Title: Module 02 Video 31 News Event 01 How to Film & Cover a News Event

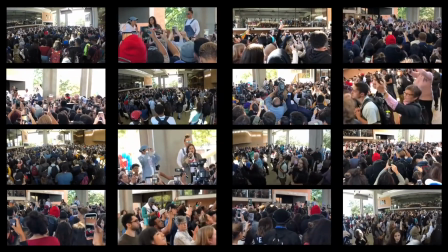24:33 And some of these shots, because there's interaction between the celebrities
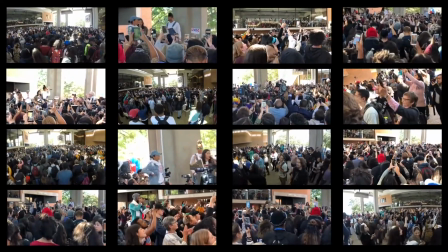24:38 and the crowd, these shots will be longer than 3 seconds.
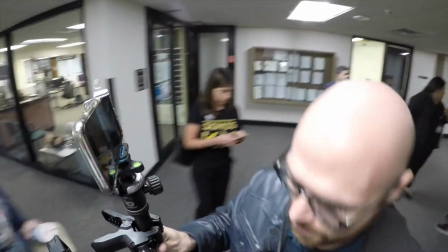24:44 So I know by experience I'm good. I can feel it.
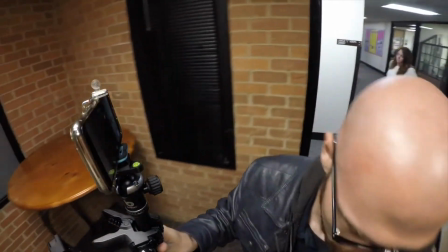24:47 I can leave and jet downstairs and be in position for the studio interview.
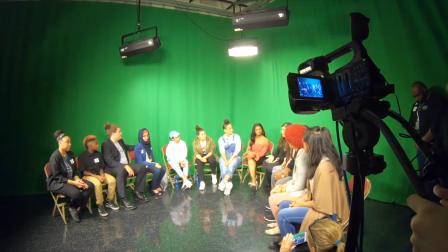24:54 And it was a great interview.
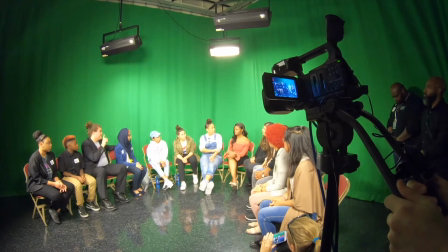24:56 America gave some fantastic sound bites, a lot of them very similar to what she said from the stage, but it was in a quieter setting, a more intimate setting, if you will, with students.
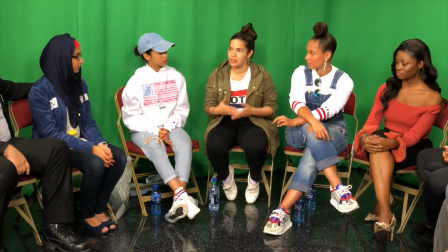25:10 Our lives are impacted by every single decision that our elected officials are making, but they don't look like us, and they don't live lives like us, and that's wrong. That's just fundamentally wrong.
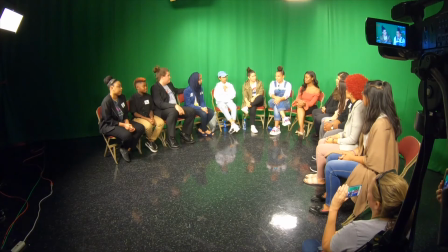25:23 And right after this studio interview, I asked around if again that march to the polls was happening,
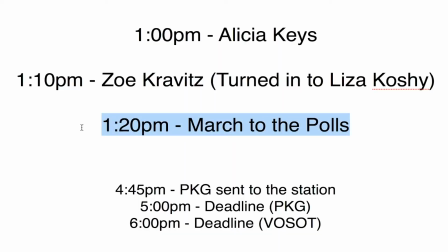25:29 and was told by some people who were helping usher her out that that probably wasn't, because the next thing on their schedule was getting them directly to Skyline High School,
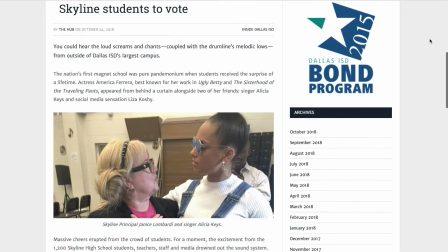25:40 where they were going to empower students there to go vote. So they needed to be ushered out of here.
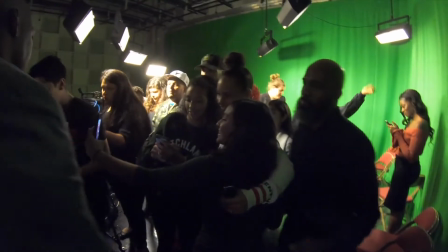25:45 So all of those predictions I had made an hour before was totally true.
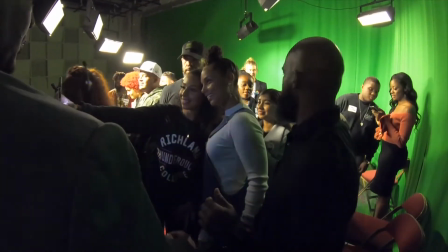25:50 So with that, they left the studio, were ushered into, of all places,
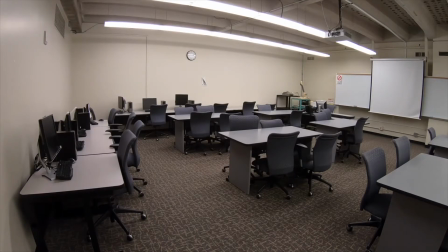25:55 our classroom that had been converted into what you call a green room for celebrities, where there was a little bit of food, and also too where the media could talk to them. Dallas Morning News, Univision was there, and there were some other large cameras there.
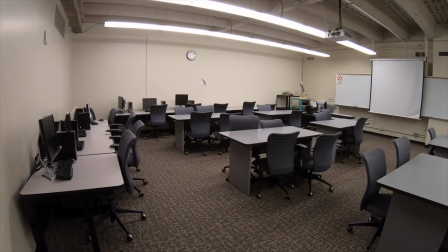26:10 I'm not sure who they belong to, but they did their media interviews and then were ushered to Skyline after that. So from here, I had an idea for a stand-up, because I know I'm gonna open this piece with the rally and cheering and maybe some chanting, but then sort of in the middle of the piece, or sort of near the end of the piece, I know I'll be transitioning down here to the studio,
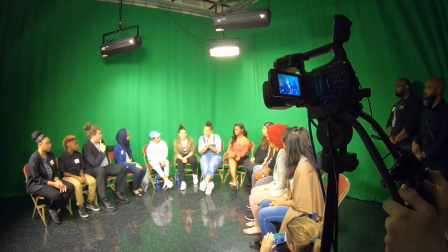26:35 where the atmosphere is the complete opposite. It's calm.
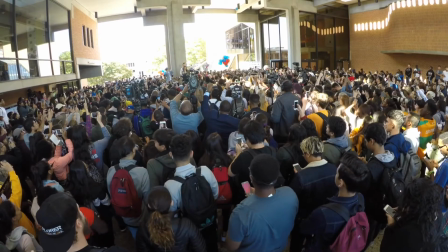26:41 It's thoughtful. It is not energized, a little bit frenetic, if you will,
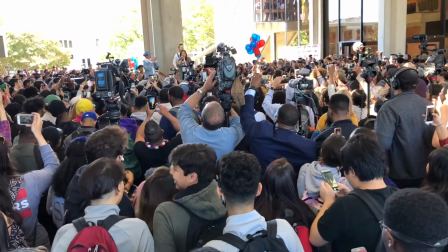26:47 and certainly not as kinetic in terms of the celebrities
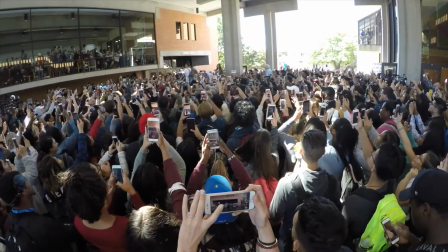26:52 interacting with the crowd and then feeding off of their energy and throwing it back at the crowd.
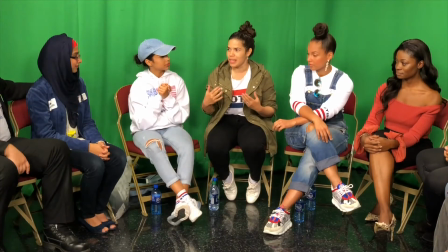26:57 Downstairs is a completely different vibe.
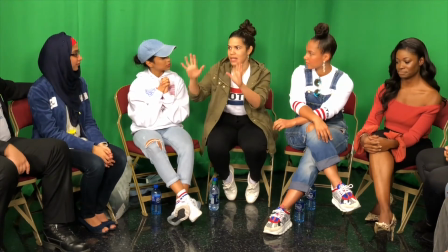27:01 So what I wanted to do was shoot a stand-up transitioning from the rally downstairs.
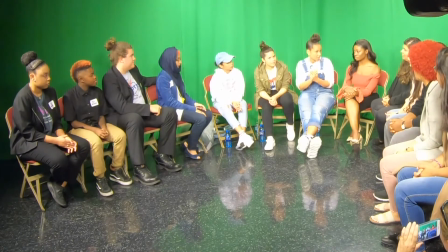27:08 This is such a stark change, such a drastic change,
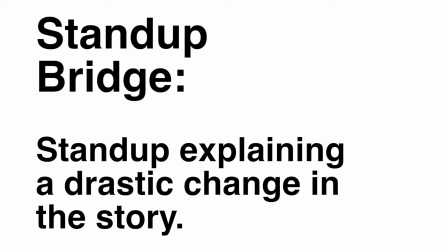27:13 that a stand-up bridge is needed to bridge that gap.
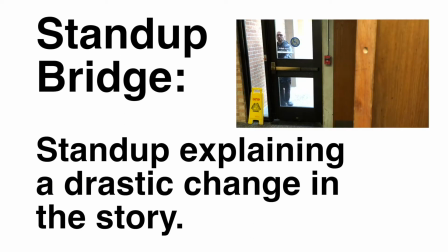27:18 It's so important that I, as a reporter, have to pop up on screen and say, this story has been going down this very specific road. We are about to take an unexpected left-hand turn.
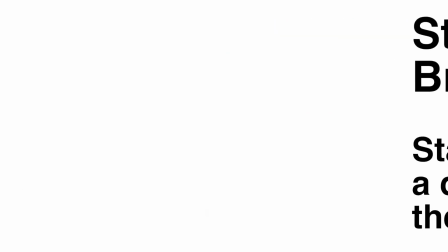27:30 Let me guide you through that. I knew I wanted to be quick about it.
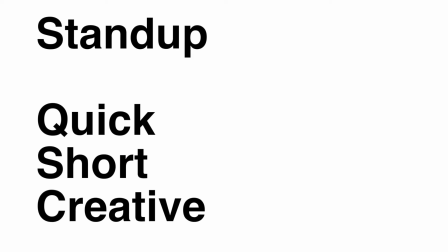27:34 I knew it was going to be from going to the rally to downstairs, so I thought maybe this stand-up should be me starting outside and walking downstairs.
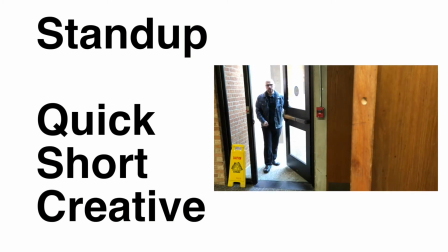27:43 So I knew my main camera was going to get me coming through the door. You can still hear me because I'm wearing that wireless microphone.
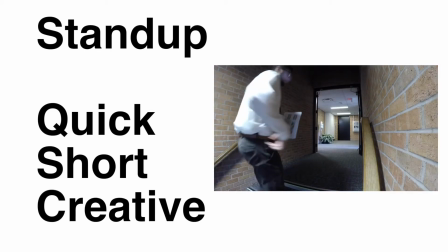27:50 And then one of my GoPros I would clip on to the railing that leads downstairs,
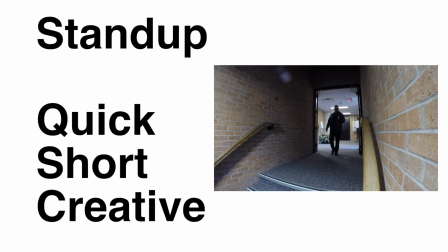27:56 and I would have a second shot of me walking downstairs. And that stand-up looks like this.
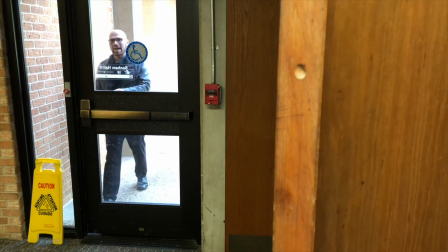28:03 What happened after the rally was just as meaningful,
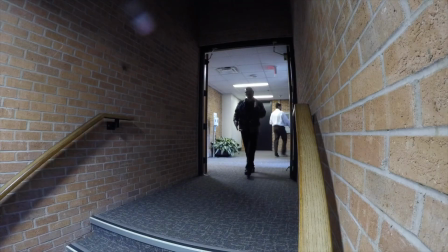28:06 as all three celebrities came inside to have an intimate conversation with students about where they're at with voting in elections.
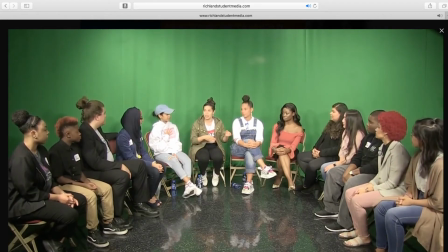28:15 That conversation was live streamed and will live forever on the internet,
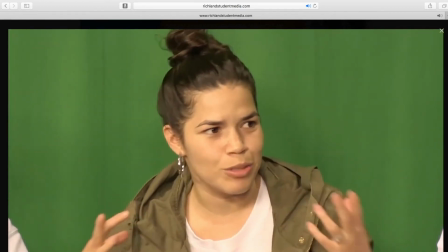28:19 possibly reaching an even larger audience than they just had in person.
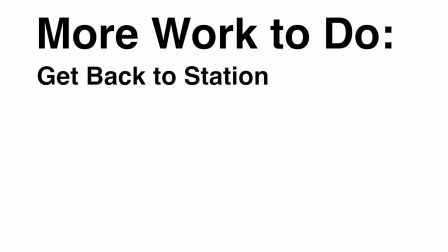28:25 Great, so at this point, I know I have to get back, I have to transfer my footage, I have to log it, write it,
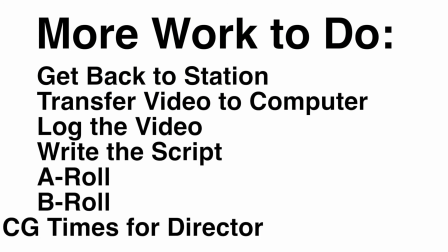28:33 A-roll it, B-roll it, put in what's called CG times,
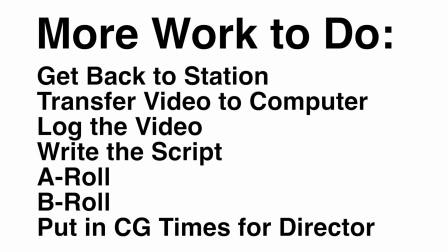28:38 because sometimes at your station you will be responsible for putting in graphics yourself.